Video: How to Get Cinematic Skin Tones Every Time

If your skin tones are off even just a little, your entire image suffers. Too red, too green, just flat and lifeless. I've been there. What if I told you there's a way to nail perfect skin tones every single time without second guessing every adjustment? I'll break down my exact process for dialing in perfect skin tones and to make it even easier, I'll show you a tool I've built that takes the guesswork out of the process. Here's how it works. So what exactly are perfect skin tones? Well, it depends.
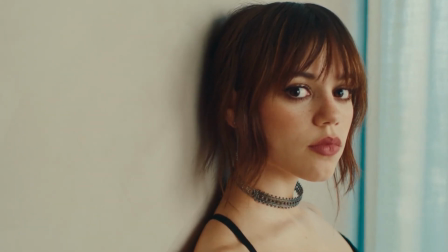0:27 Different films and commercials suggest skin tones to match the mood, lighting, and overall style. But even with all that variation, there's still a baseline the professional colorists stick to. Let's take a look at some professionally graded scenes to see how different approaches to skin tones work in real-world projects.
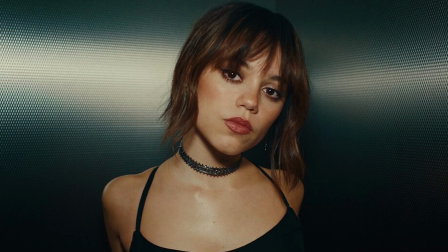0:41 So in Dior's campaign, Jenna Ortega's skin has a soft warmth with a high-end polished feel.
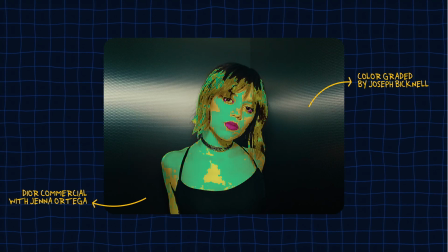0:47 That was graded by Joseph Bicknell, who also happens to be one of my favorite colors.
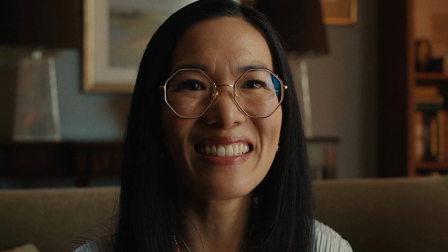0:51 In Beef, Ali Wong's skin tones lean more towards a natural and warm tone, giving it that cinematic, true-to-life look.
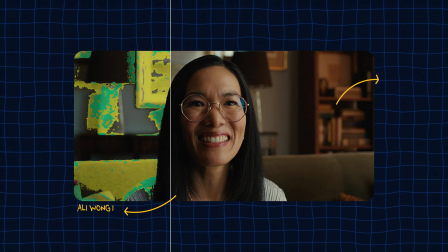0:58 This one was graded by Joshua Risk.
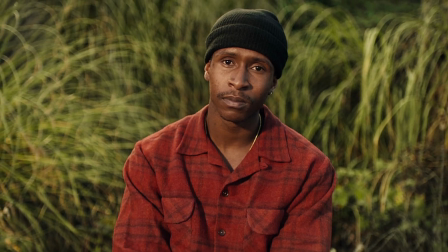1:00 And for The Last Black Man in San Francisco, Jimmy Fallon's skin has a rich, golden depth that enhances darker tones while keeping a natural contrast. This was graded by Damon Van Der Krusen. I'm so sorry if I'm not saying your names right, but I want to make sure that everybody gets credit for their work.
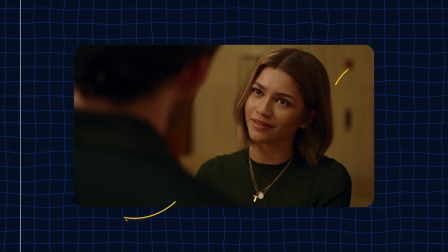1:15 Then we have Zendaya in Challengers, where Claudio Libravo's grade creates a creamy polished look with smooth highlight roll-ups.
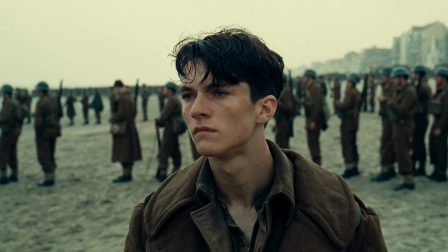1:22 And finally, Dunkirk, where Fionn Whitehead's skin tones are cool and desaturated, yet they still feel natural and grounded.
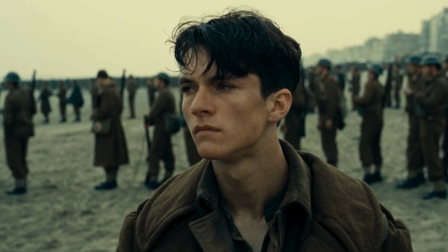1:29 That was graded by Walter Volpato. Now, each of these films takes a different approach to skin tones, influenced by lighting, mood, and overall color design. Now, before we talk about my skin tone indicator plugin, let me show you how I usually adjust skin tones in DaVinci herself. So, the first method and most commonly used in the past was to isolate the skin using the power
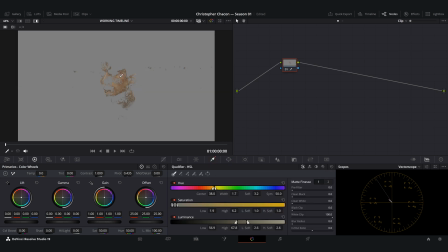1:48 window or the qualifier and check if it aligns with the skin tone line in the vectorscope.
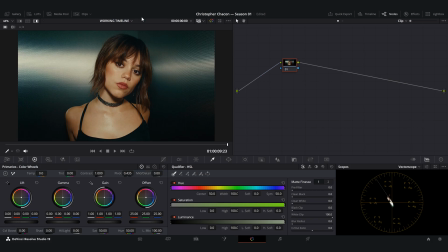1:53 An easy way to get started is to go up to your colors tab at the top, go to presets and select 6 vector red.
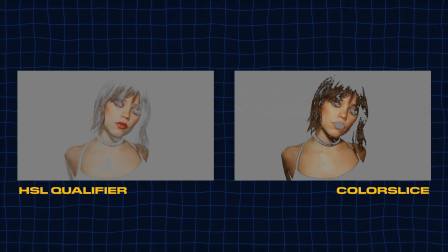1:59 Now when we compare this to what color slice does, you can tell that it gets pretty close but it also selects your lips and if you have other red color things in your image, those will also be selected. Rather than relying only on Resolve's HSL qualifier, which can be inconsistent,
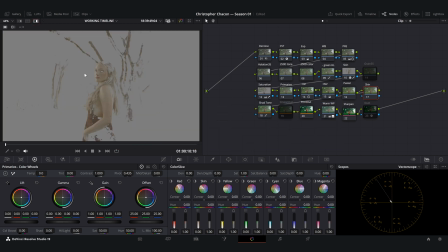2:14 I use Color Slice to refine skin hues more naturally, and you can also visually tell it's much more accurate.
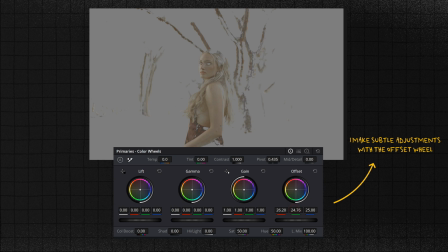2:19 For final tweaks, I subtly adjust using the offset wheels and the Color Slice sliders.
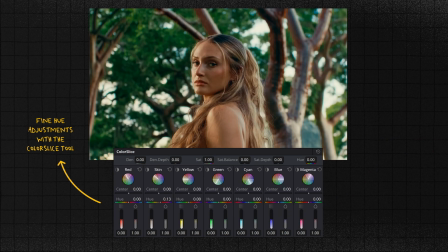2:24 This keeps skin tones more natural and prevents overcorrection. Now, even with these steps, I have found myself constantly double-checking values and not knowing whether my skin tones are too warm, too cool, too red, too green, or if they're perfect.
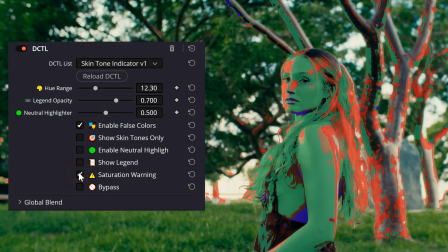2:39 That's why I created the Skin Tone Indicator plugin, a visual tool that makes this process faster, easier, and more precise. Alright, let's break down how this plugin works and why it makes styling skin tones so much easier.
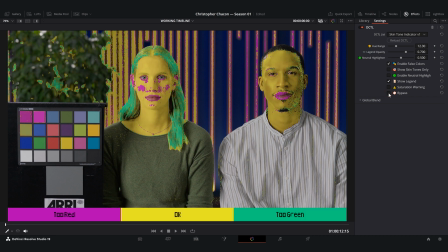2:49 First, it overlays false colors on skin so you can instantly see where your hues are landing.
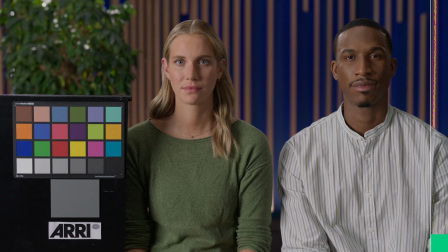2:54 Here's what those colors mean. yellow means you're in the ideal skin tone range this is where you want to be magenta means the skin tone is too red which can make it look oversaturated or natural green means it's too cool often given that sickly or off-balance look then there's a saturation warning system which helps you spot if your skin tones are either too strong or too flat now the colors here red means
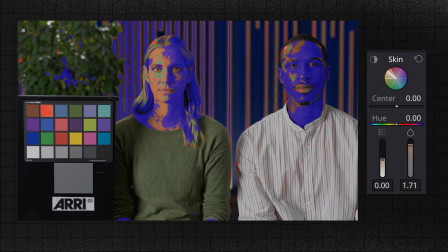3:17 the skin tone is too desaturated dull and lifeless blue means it's oversaturated think artificial neon looking skin. Green means you're in the sweet spot with perfect skin saturation. It also has a neutral highlighter feature that flags any subtle color casts by detecting areas where red, green, and blue are nearly equal, helping you correct unwanted shifts and knowing where your true blacks are. And finally, there's the bypass button which lets you toggle the plugin on and off easily so you can quickly compare your adjustments and see the difference in real time. Now let's put it to practice.